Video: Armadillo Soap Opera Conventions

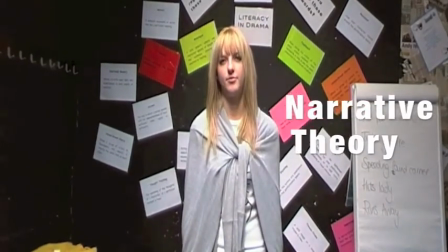4s
This is Todorov's narrative theory. It is often used in soap operas, and the first three stages are commonly seen in soap opera trailers.
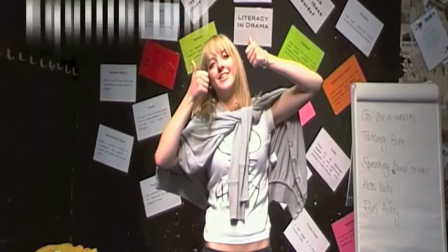11s
The first stage is equilibrium. The second stage is when a disturbance ruins the equilibrium.
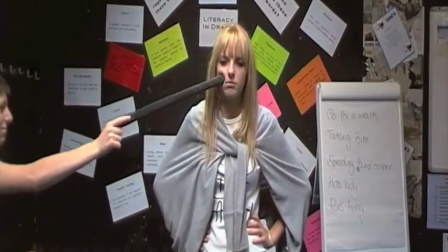23s
The third stage is recognition of a disturbance.
Will you stop doing that?
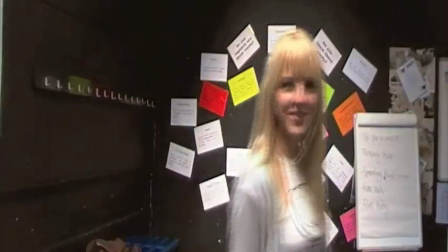31s
This is an open narrative. The editing style is continuous. The storyline goes on and on and on.
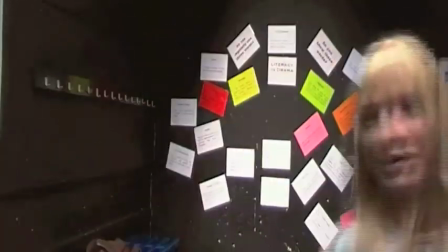37s
And on and on and on. And on and on and on. And on and on and on. And on and on. This is Prop's theory of characters. These characters are used throughout soap lifetimes.
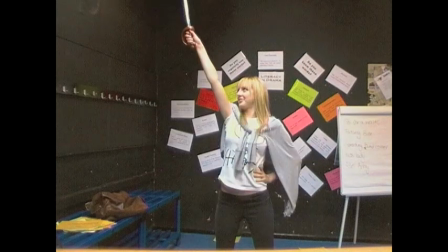48s Yeah.
These characters include the hero, the one who saves the day, the villain, the one who causes the disturbance,
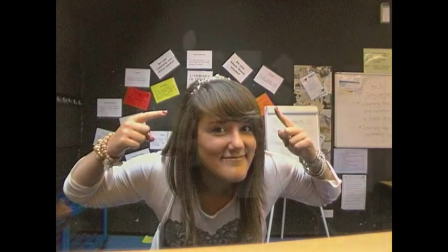59s
the princess, usually the damsel in distress, the dispatcher, who sends a hero on his journey,
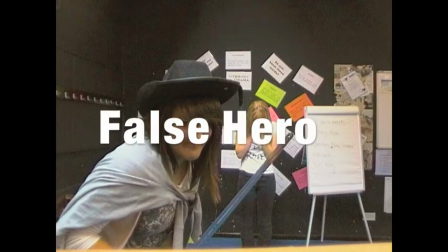69s
the false hero, a villain disguised as a hero,
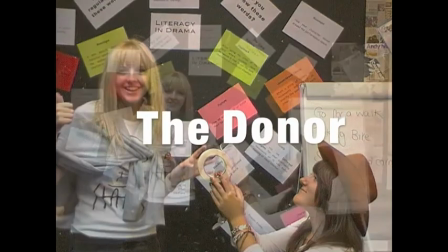75s
the donor, the one who gives an item to the hero,
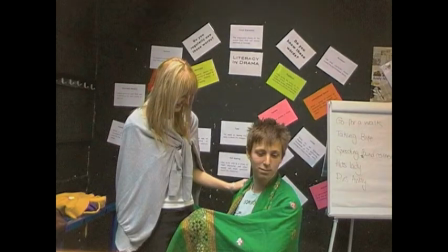81s
and the helper, usually the hero's sidekick. In soap operas, conventional angles are used.
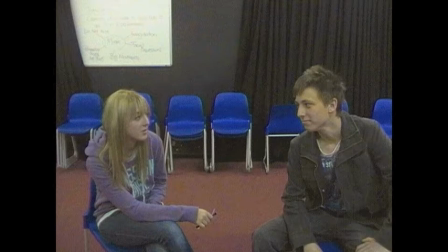88s
This is a two-shot. It shows both people in the conversation. This is a mid-shot to show the emotion.
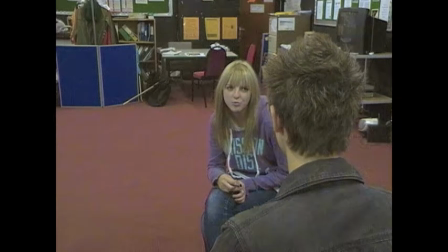98s
This is an over-the-shoulder shot to show the other character's reaction. And this is a close-up to show the real deep emotion.
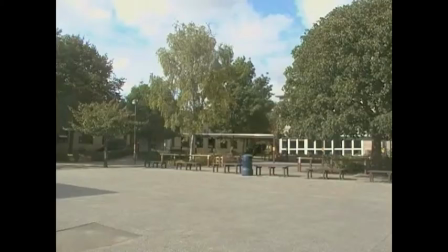108s
Soap operas also use establishing shots. This is to set the scene.
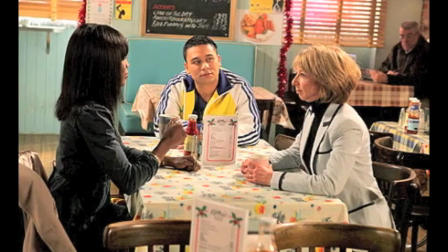115s
Soap opera conventional locations include pubs and cafes in order to create verisimilitude and realism for the audience.
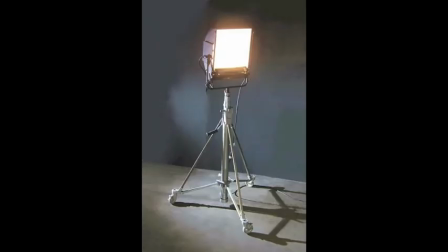124s
Artificial lighting in soap operas is used to create the right atmosphere when there isn't enough natural lighting.
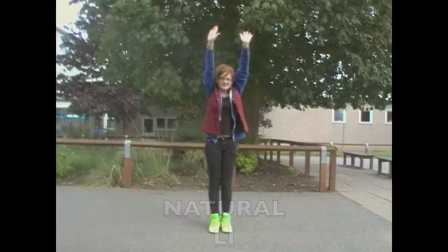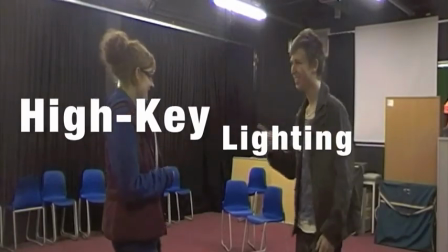138s
High key lighting in soap operas connotes a happy atmosphere and good storylines.
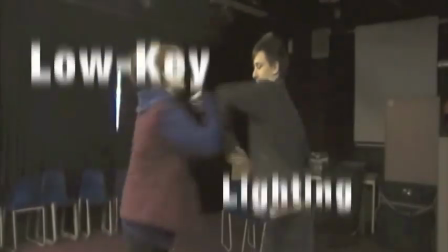143s
On the other hand, low-key lighting connotes violence or danger and is often used for more sinister themes.